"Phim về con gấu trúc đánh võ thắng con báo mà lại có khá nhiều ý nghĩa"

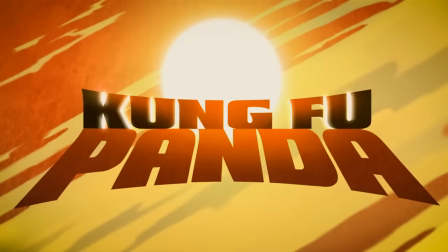Sắp đến Tết rồi, anh em làm cái phim gì cho nó không khí Tết đi Kung Fu Panda Người Mỹ có thể thu ở Việt Nam
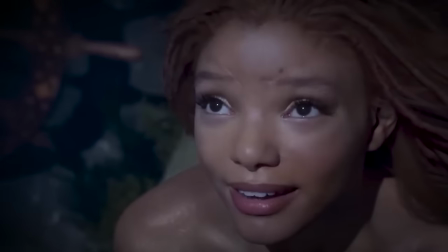Có thể phá hỏng tuổi thơ mọi người bằng cách nhộm đen nàng tiên cá Và phá hỏng pizza bằng cách cho dứa lên nó Thật ra là
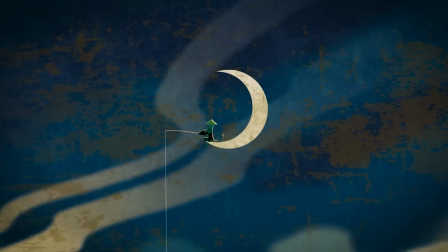pizza có dứa khá ngon Nhưng có một cái họ không làm hỏng Là một bộ phim về con gấu trúc đi học Kung Fu Cái
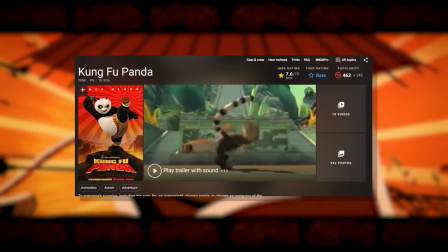bộ phim này châu Á đến nỗi xếp hạng trên IMDB của nó Phải là A cộng chứ không phải là số số gì đấy như mấy ông phương
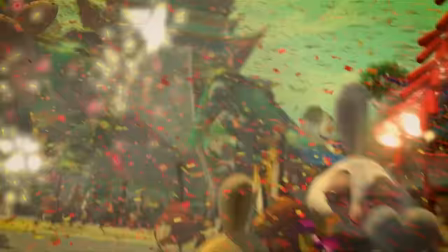Tây Đánh đấm đậm chất phẫu thuật châu Á Âm thanh cũng châu Á Mọi thứ đều được làm tỉ mỉ Từ võ thuật,
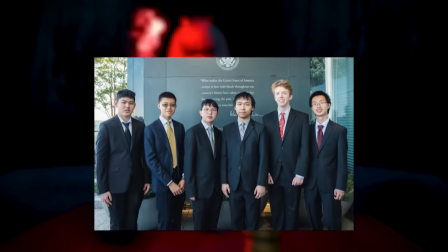kịch bản, thông điệp, văn hóa địa phương Nếu mà cho Kung Fu Panda đi thi Olympic toán Thì ai cũng nghĩ là nó thuộc đội tuyển Mỹ Tại vì nhìn
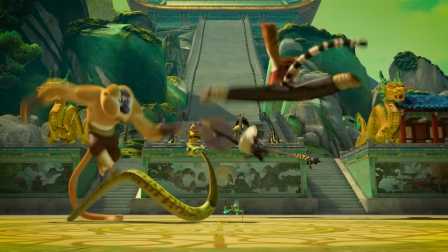nó quá châu Á Không cần tao to búa lớn hay là trấn thành là nhân vật chính Vậy thì nó hay ở đâu?
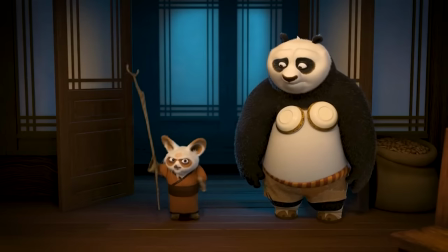Trong video này chúng ta sẽ nói kỹ hơn Tại sao Kung Fu Panda lại là một tuyệt phẩm Hãy bắt đầu với những lý do cơ bản trước
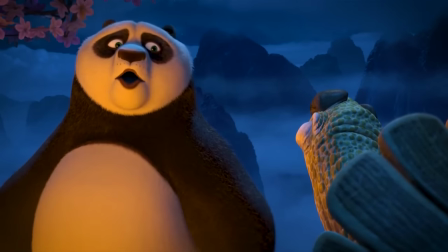đi Thứ nhất là cái phim này hài Kể cả với trẻ con hay là người lớn Chả xem mặt hình bao giờ Thì ai cũng
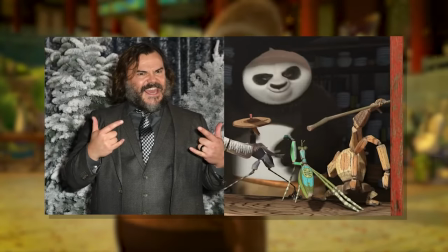thấy nó hài Jack Black trong vai một con gấu béo thích đánh nhau Một gã người béo vào vai một con gấu béo vù nhây
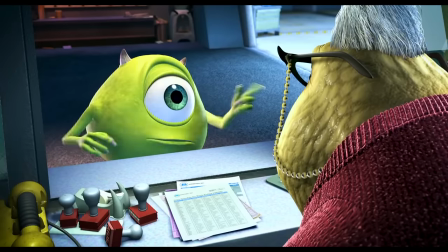Nếu mà so với công ty quái vật thì đây là một bức tiếng trong khâu casting của các nhà làm phim Tại vì họ đã chọn Billy Crystal,
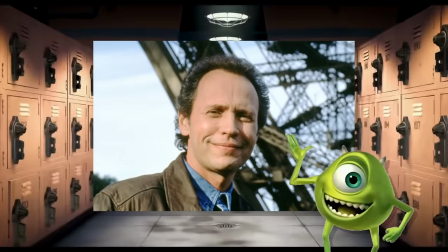một ông mà có hai mắt để lồng tiếng cho một con quái vật một mắt Thế thì làm sao mà được Mà Kung Fu Panda không chỉ nhân
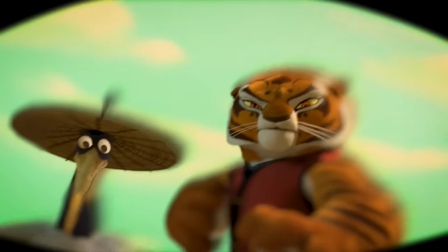vật chính hài Mỗi nhân vật thì đều có những miếng hài riêng Điển hình nhất là kể cả phản diện Tai Lung với quả meme
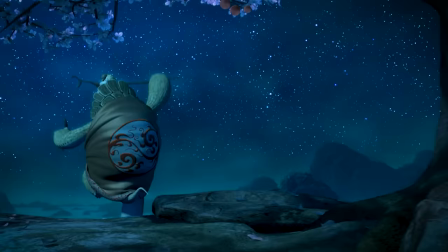sống còn lâu hơn cả vũ trụ điện ảnh DC Nói về meme thì cũng có một cái phim nữa cũng viral
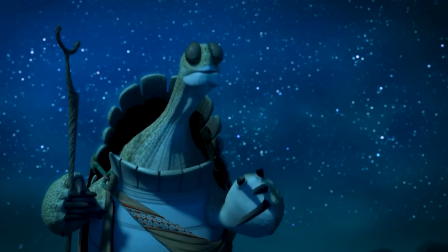Là cái lúc đại sư phụ Wu Wei đưa cái gậy chống chân của mình cho đệ tử trước khi phân hủy
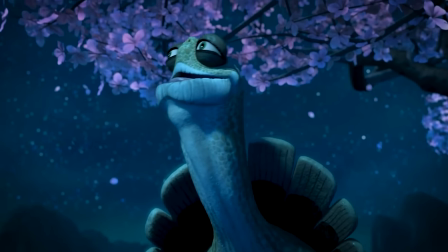Cái này nó hài vì nó bất ngờ so với tính cách của Wu Wei Và hơn nữa là cái sự hài hước
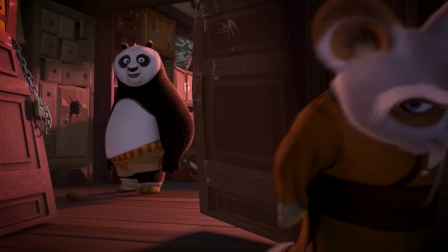này thì nó cũng không phá đi tính cách của nhân vật Và nó làm hài lòng được những khán giả có chiều sâu khi xem
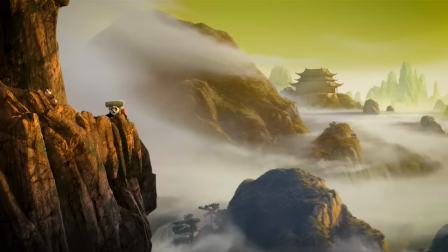Cái điểm tiếp theo để khen về Kung Fu Panda là các cảnh hành động Tên bộ phim được đặt là Kung Fu Panda Thì thực
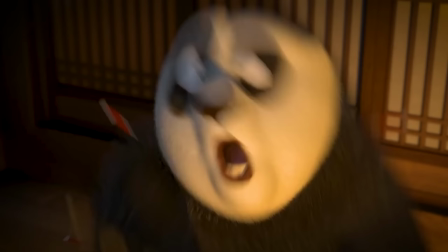sự ban đầu tôi xem là tôi cũng không nghĩ là một con gấu trúc đánh võ Nghe là một ý tưởng hay đâu Tại vì bọn gấu trúc
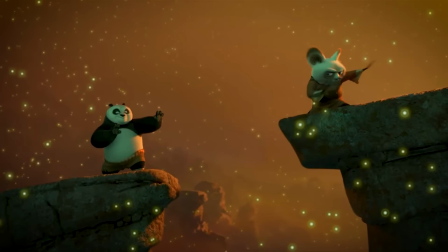thì nó có gì làm ngoài là Ở trong sách đỏ đâu Nhưng mà đây chắc chắn là một trong những bộ phim đậm chất cung phu nhất Phải
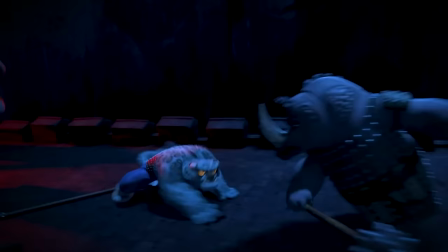dành lời khen cho chỉ đạo phẫu thuật Khi mà đã tạo ra hàng trăm cảnh hành động thực sự Rất ra chất cung phu Cách
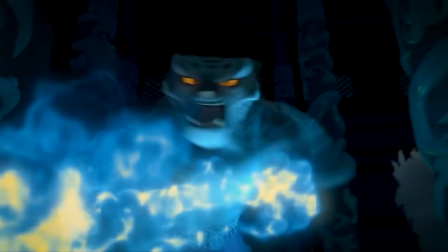mọi thứ chuyển động nhanh, mượt mà, đầy sự tình toán Nhưng mà không thiếu chất nghệ mà vẫn đầy đủ Tính thực chiến
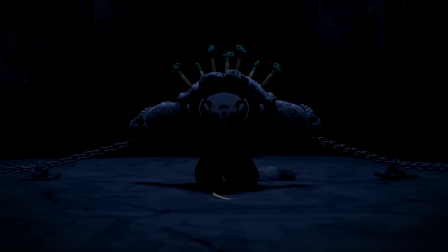Có một cái nghệ nữa mà tôi muốn nói Là cái nghệ trong cảnh thai lung vật ngục Đây chắc chắn là một trong những đoạn cung phu Đáng nhớ nhất
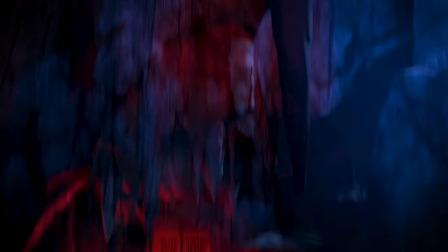Cái hay nằm ở chỗ là phim tự đặt ra một bài toàn khó cho nhân vật phản diện Và lần lượt giải nó một cách cực kỳ thuyết phục
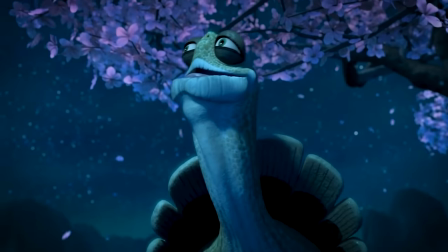Tai Lung bị khóa chặt tay chân vào một chiếc mai rùa Một cái foreshadowing rằng là Uwei ra đi rồi thì sẽ không còn
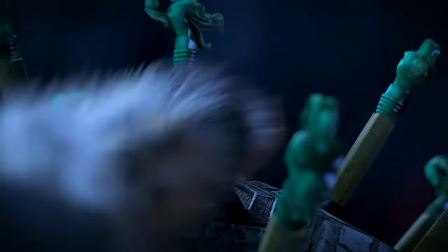ai áp chế được Tai Lung nữa Rồi hắn ta mở khóa nó bằng một chiếc lông tình cờ rơi xuống vì sự xuất hiện chủ động của
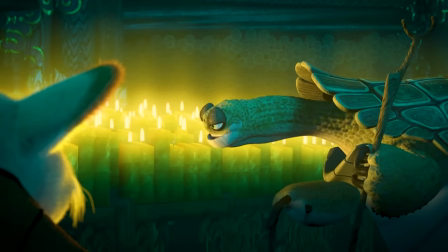Shifu Người mà đã được Uwei cảnh báo là sẽ vô tình gặp phải định mệnh trên con đường trốn tránh nó Những đoạn tiếp theo không
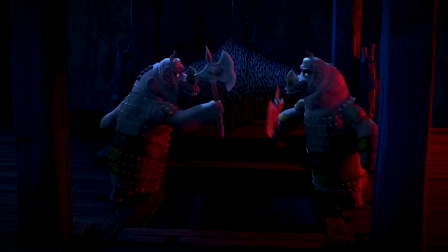chỉ thỏa mãn về hình ảnh mà còn về logic Tai Lung từng bước leo lên cao bằng chính những thứ quân lính ném xuống
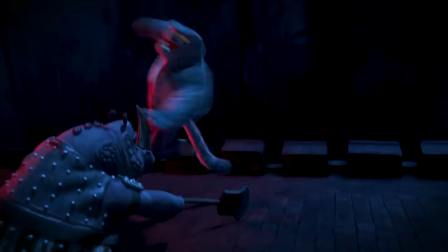để cản trở hắn Và nhiệm độ của cuộc tẩu thoát thì ngay một tăng lên khi mà khoảng cách của Tai Lung và quân lính bị rút ngắn Lúc
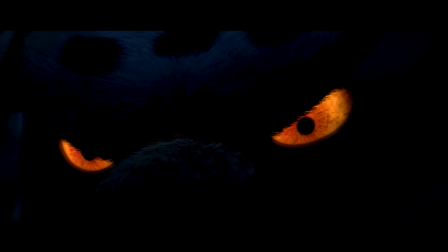này theo logic thì Tai Lung, kẻ bị giam cầm, bất mãn, ngập chìm trong thù hận Sẽ chắc chắn xả cơn thịnh nộ lên những người cai ngục,
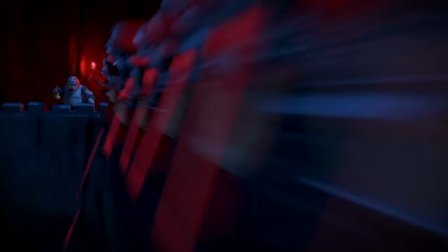xé xác và đánh nát bét đội kia Nó cần phải như thế thì nó mới logic ý Nhưng mà đây là phim trẻ con thì
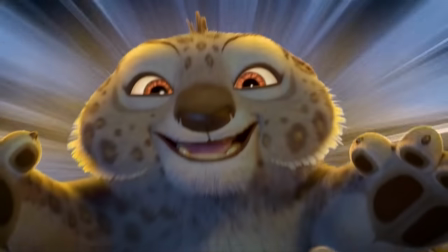làm thế không được Mà làm nó nhẹ nhàng hay là né né đi quá thì thành ra lại hèn Và người làm phim đã xử lý được cả hai vấn đề này luôn Trong cảnh Tai Lung giáp lá cà với đám quân lính thì hắn ta đã đút cả một cây trùy và
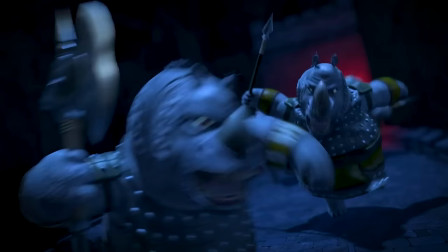mồm một tên và tung hạt lên Cái cảnh này gây cười và làm giảm sự nghiêm trọng của mọi thứ Nhưng mà sau đó là cảnh Tai
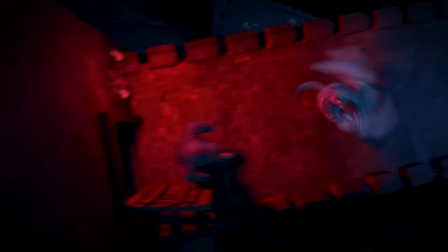Lung suốt cả đám xuống vực và đón lấy con tê giác và ném đi Thì đây là một cái ví dụ nữa cho việc hài hước
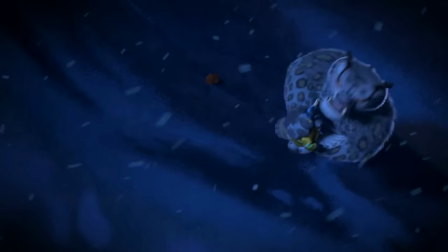nhưng mà không phá đi tính cách của nhân vật Lúc này thì nó không phải là Kung Fu Panda mà nó đơn thuần là Kung Fu thôi Cái
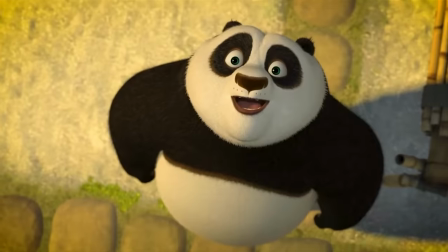phim này nên được công nhận như một bộ phim về Kung Fu chứ không chỉ là phim hoạt hình Sau khi Thai Lung đã trốn
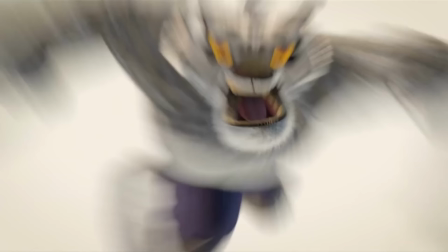thoát và hàng loạt những trận chiến tay đôi hay là một chút tất cả xảy ra Thì tất cả đều được sắp xếp và biên
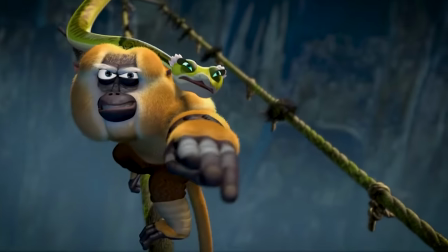đạo rất sáng tạo Các thế võ của động vật thì nó cũng không xa lạ gì với người Việt nói riêng và người châu Á nói chung rồi
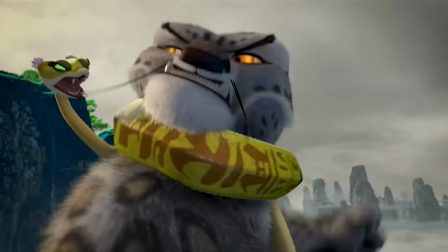Cái điểm đặc biệt ở đây là chúng được sử dụng trên những chính con vật đấy Và tạo dấu ấn riêng cho các nhân vật phụ
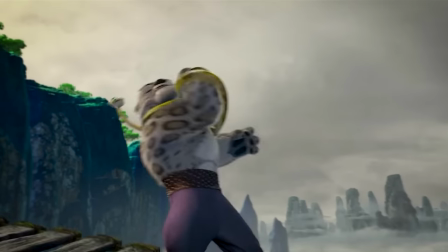Tôi thừa nhận là khi mà nhìn rắn tỉ tỉ quấn quanh con báo Thai Lung thì tôi thấy khá là sợn gây ốc Vì biết đâu xé
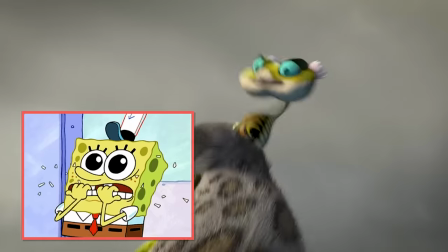toạc ra phát thì con rắn đất đôi ra hù
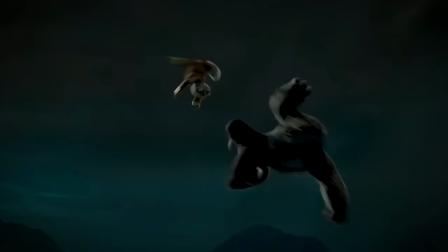Một vài cảnh xuất sắc khác trong phim thì có thể kể đến như là đoạn trong phòng tập này Pha solo giữa Tai Lung và sư phụ của mình này Nhưng mà hay nhất thì chắc là pha tay đôi giữa Po và Tai